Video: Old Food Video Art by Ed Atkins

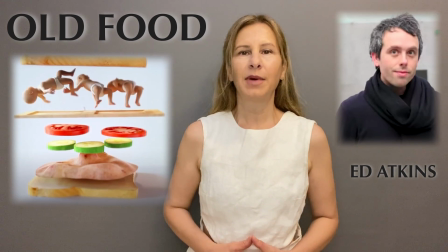(0:00)
the old food video art created by British artist Ed Atkins. He creates in high definition videos by CGI. CGI means computer generated imagery.
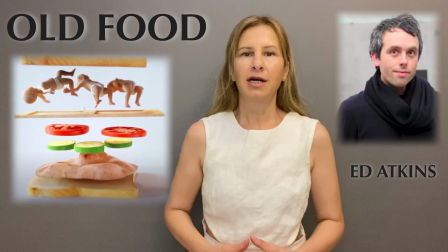(0:12)
It creates digital avatar. There are images which are stylized renditions of natural landscapes or
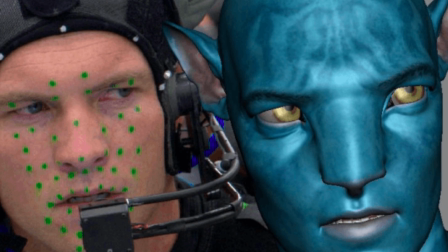(0:21)
images of real actors on CGI. Ed Atkins is a visual artist.
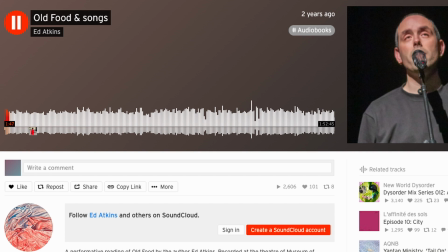(0:27)
Also, he's a writer, a poet, musician, and as he says that, literature is the base of his works.
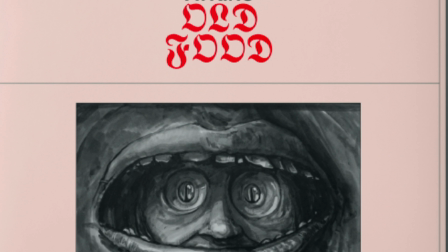(0:36)
Literature, grammar, poetics are structures of what he creates.
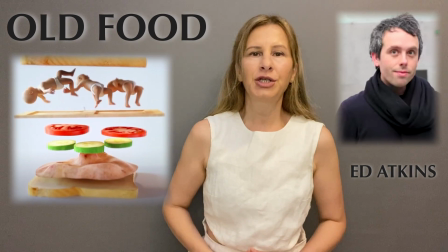(0:41)
Music, sound, drawing, literature, animation, all of them takes place in his videos.
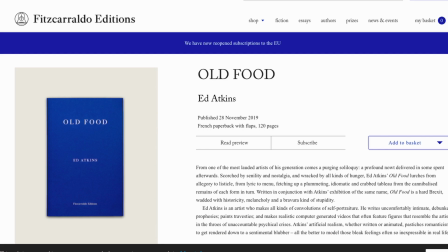(0:49)
Also, in some videos, he uses deep silence. Old Food video art is also a lyric novel written by him.
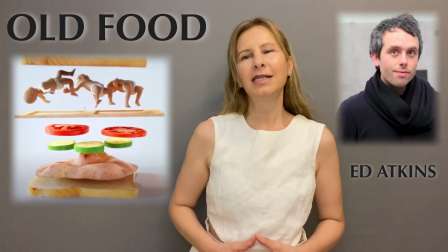(0:58)
The words choose to be title is very strange. Old and food. They are both related by our physical bodies.
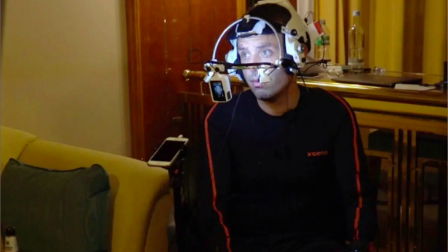(1:08)
Therefore, digital existence of them cannot replace reality, but they can only represent.
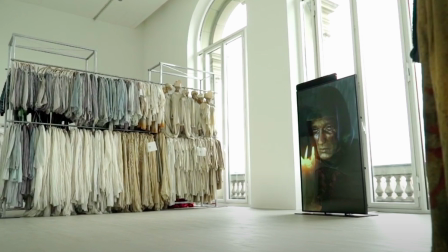(1:16)
It forces us to question digital world of today while showing the old historical characters, costumes or furnitures. The materials and objects he uses over a piece of bread are distinctly
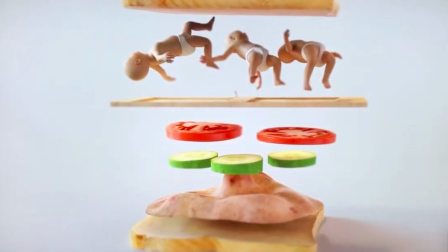(1:35)
disturbing and breaking our expectations. His video art became well known with CGI sandwich scene.
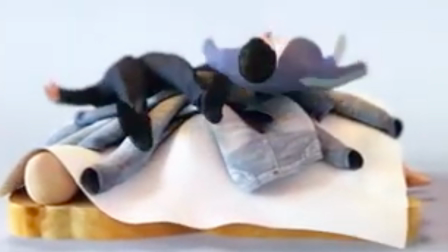(1:42)
It makes different kind of sandwiches metaphorically with little babies,
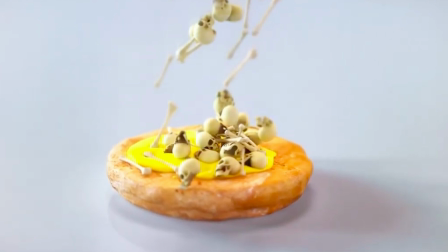(1:47)
skeletons, faces, pants, chairs, doors, books,
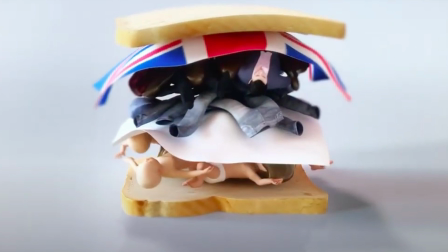(1:52)
bodies, beds, British flag, between fresh lettuce,
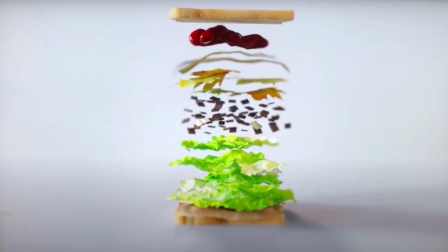(1:57)
cheese, cucumber, tomatoes, sauces and butter.
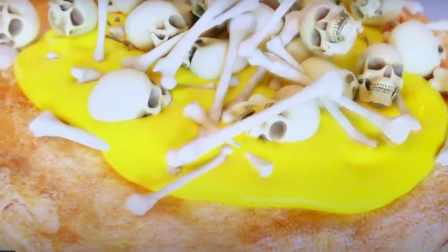(2:02)
It shows from different angles to point the object, every detail of a sandwich by animating level by level in a loop.
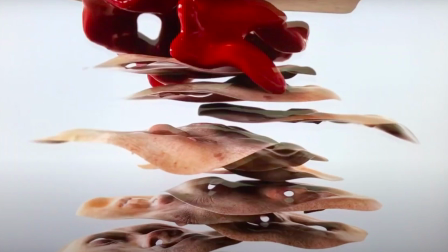(2:11)
And while doing this, it causes emotional turmoil. As we watch, we consume everything we experience.
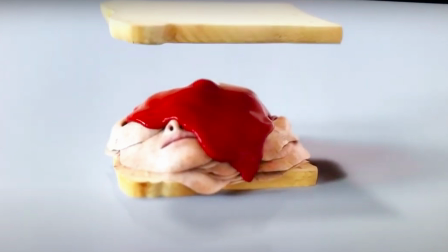(2:19)
Base of the subject we are dealing is the sandwich, which brings us to idea of fast conception.
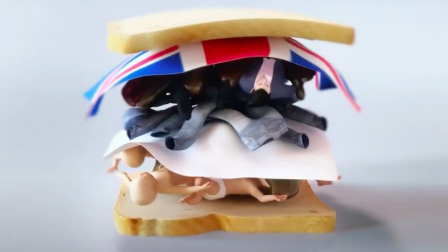(2:27)
Essence of the subject is what is in the sandwich, which is the object of life, physical or psychological. When we watch the videos or read the novel, it makes you feel uncomfortable, difficult to understand what does it mean. There is constant confusion,
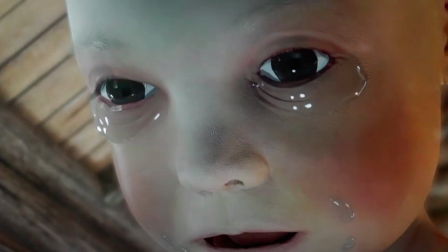(2:48)
but rhythm of sentences or emotions of the characters are so powerful. At the exhibition, there are different videos running on loops of varying lengths,
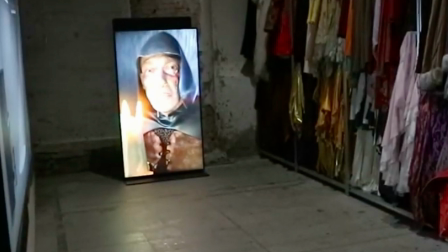(3:00)
which synchronize with each other holistically, animated by Ed Atkins.
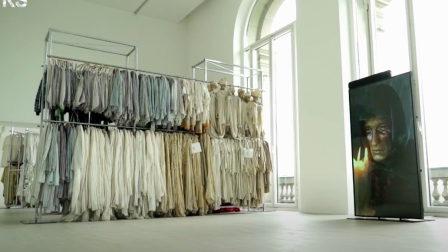(3:07)
And exhibiting beside videos old costumes from the Deutsche Opera in Berlin.
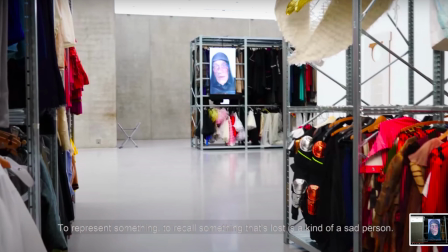(3:14)
Thousands of costumes reminds us the actual bodies filled those costumes in the show. As I see that he inspired by Czech filmmaker Jan Schwankmajer,
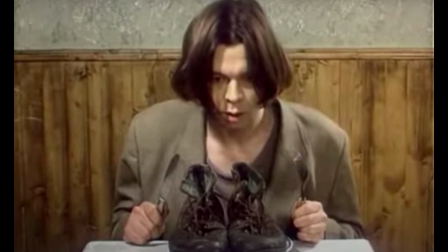(3:26)
the similarity of the objects or styles he used creates a language link between them. One of the old food videos is alternates between three characters, a baby, a man and a boy. Their faces look so sad. They are crying constantly without speech.
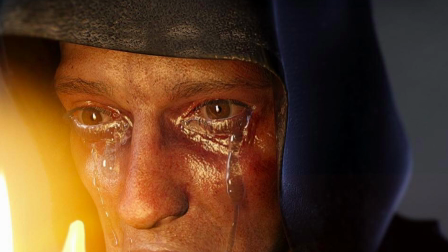(3:46)
Which I understand he uses crying images to awake the feeling of crying on the viewer. As this imagery plastic art, it works directly on feelings.
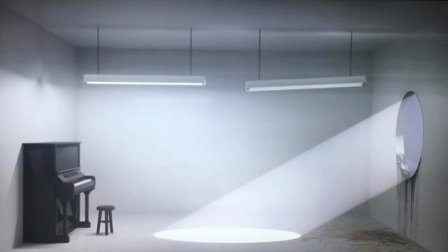(3:57)
At another video, it shows a white room consists the piano and big round hole in the wall.
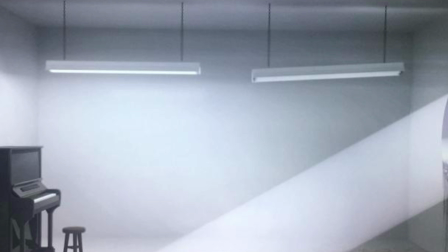(4:04)
The lamp's flashes is imbalanced.